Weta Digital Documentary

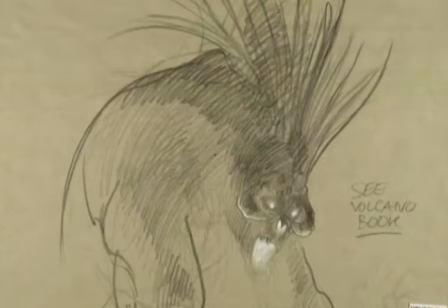The Balrog was always a really difficult creature to visualize and ultimately a very difficult creature to execute in the movie.
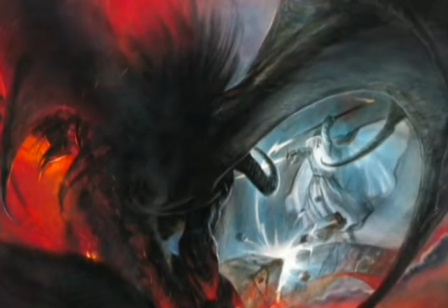We had to design a solid Balrog, and we sort of took our lead from John Howe's designs,
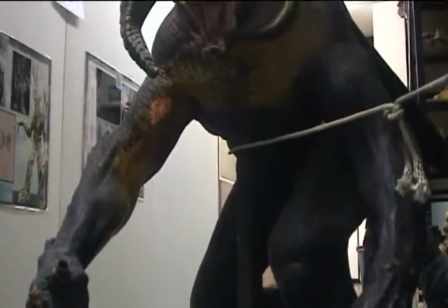and we sculpted a maquette of a creature that looks like a creature with skin, but then we wanted to really not see much of his skin.
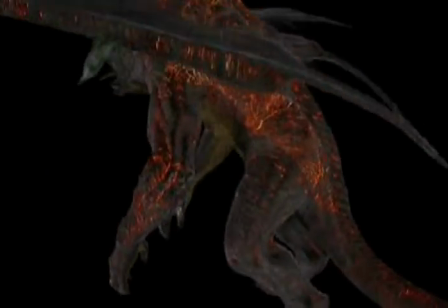We wanted to have cracks and like glowing lava beneath the cracks, like he was actually made up of fire or lava.
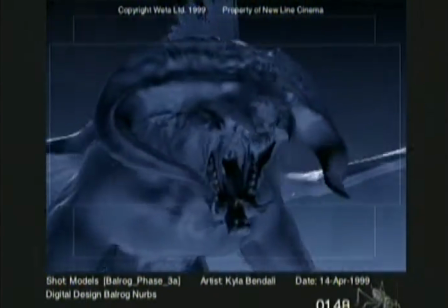We were going to have to end up doing it CG, and the reason why I was so afraid of that was there's just something about computer-generated fire. You can get the dynamics working correctly, and you can get the stuff flowing nicely, and it all does the right thing, but it doesn't look correct. Instead of taking the path of digitally synthesizing fire, instead we opted for shooting live elements of fire, little explosions, gas, jets, propane, bits and pieces. And these elements then we drove around in the image using a particle system.
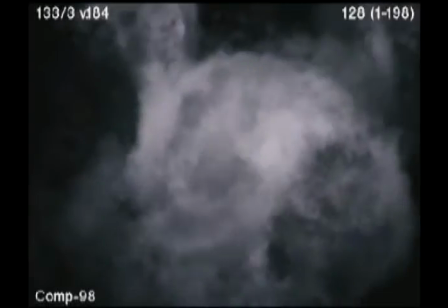We just spent a lot of time on it, and it's sprites. A sprite is a card, it's a billboard that's attached to the particle. So as your particle flies through space, this picture of evolving fire flies through space.
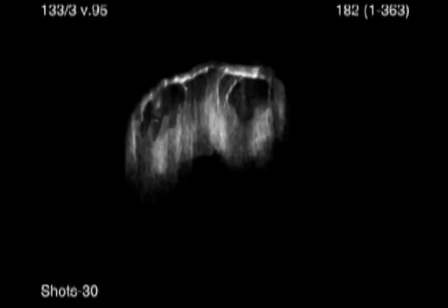For a particle system, you can apply whatever natural forces that you can devise,
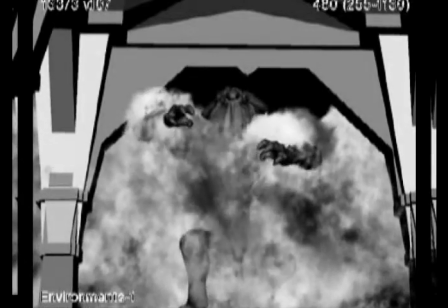wind and gravity and friction and any other dynamic forces.
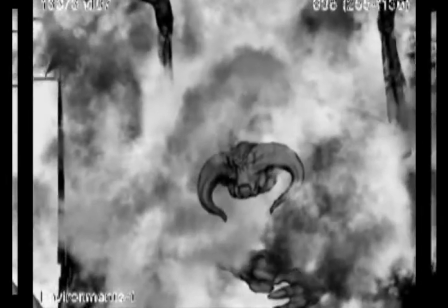We create particle systems to sculpt simulations of natural phenomena like fire and smoke, and when it would be too complex to animate each individual dot or drop. It was basically shooting fire, creating this fire, sticking it onto these particles,
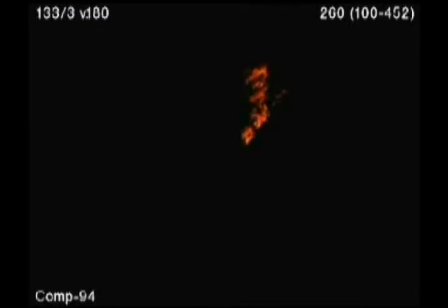and then these particles decided how these flames would kind of snake around and move based on where it was going.
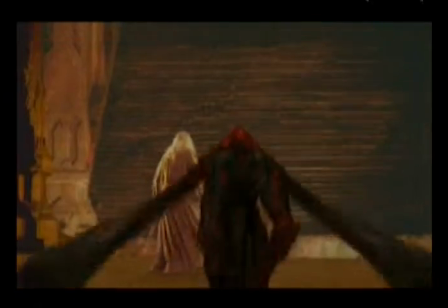The Balrog emoted in many different ways over the course of the sequence. Inside, he's all turmoil, he's all fire, and it's barely contained within this cracked skin,
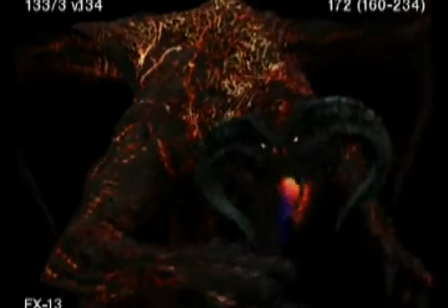and every time he moves his shoulders, the crack starts separating and the plates float on his surface like tectonic plates.
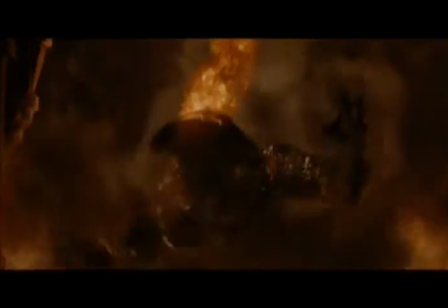And his particular motions and actions needed to emote through his fire.
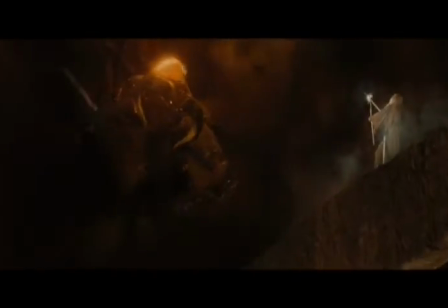There's various shots of him being all Charles Atlas and blowing fire from every crack on his body, which was quite fun.
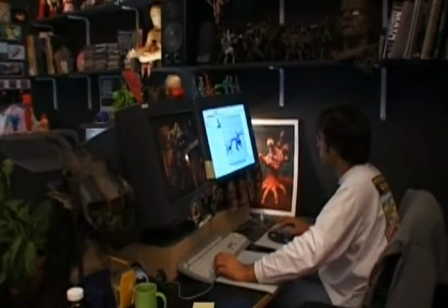It was all a bit of a blur, really. About a month's worth of R&D developing sprites and techniques to make sure that we could actually do every shot.
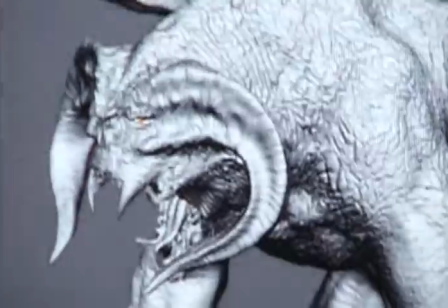Then after that, about 6 weeks of intense production in a team of 5 people. It was an epic rush, actually, but it was definitely worthwhile. We were churning out shots by the day. In terms of farming work out, there wasn't a whole lot farmed out. There was the Fort of Brunin.
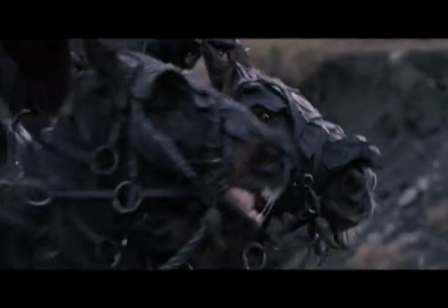The reason why that was farmed out, it was a nice little sequence piece, which was very complex and took a lot of time to do. Digital Domain got involved in Lord of the Rings as they were nearing the end of their schedule. they realized that they had a couple more things than they could do on the project, so they started to go out to people who they had some comfort level with.
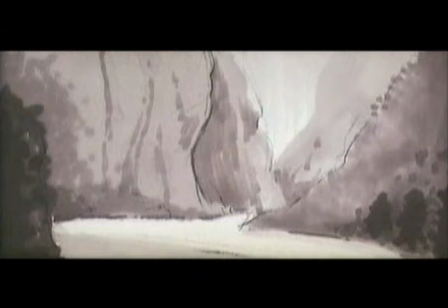We had worked with one of the producers there before. Our interaction with the folks from Weta was one in which
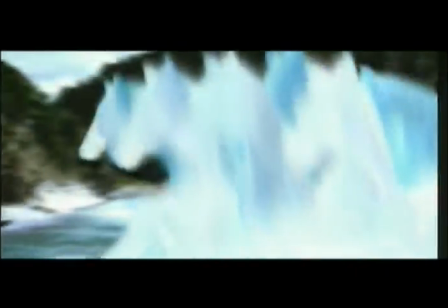initially we got some very early rough cuts of the way they saw the
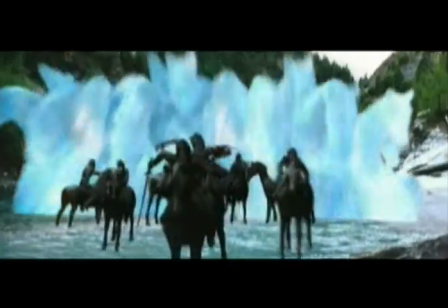scene going, using the plates that they were interested in. They had already shot quite a few of the plates, of course, because they had intended to do the work themselves.
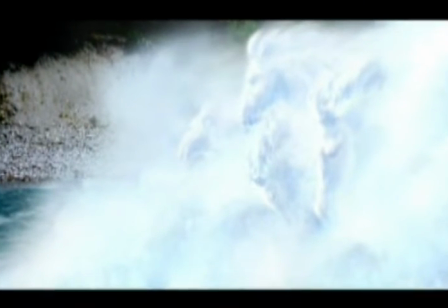And then they sent us some early artists' renditions of what the water horses might look like.
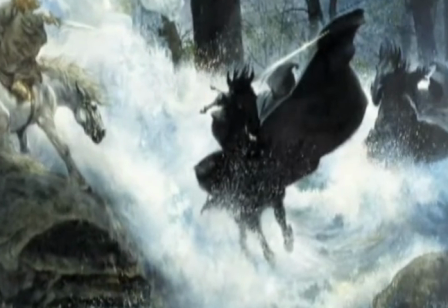Once the wraiths cross into the riverbed, the rising, flooding river now turns into these very ephemeral,
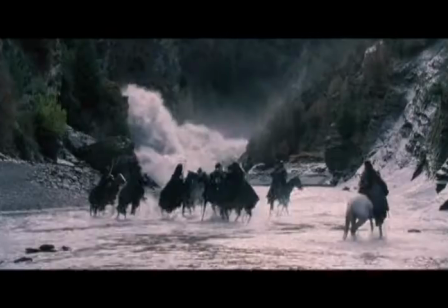amorphous horses that are the water horses that end up basically trampling the ring wraiths.
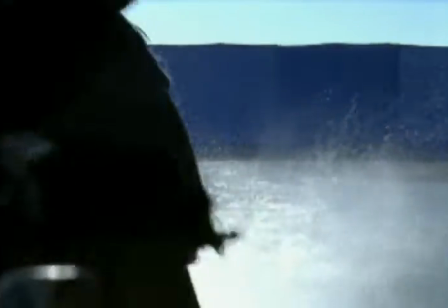In addition to the interactive water of these horses running towards us,
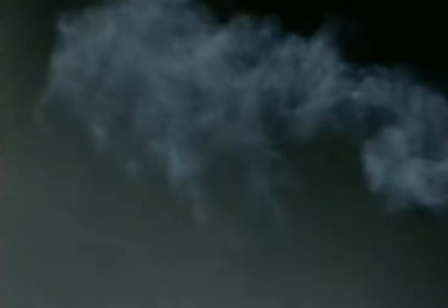the entire sequence is made up of either manufactured or shot
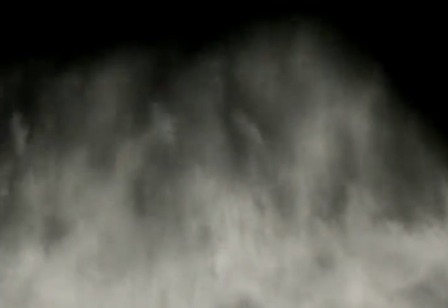elements of water and then sewn into the scene, as you would say.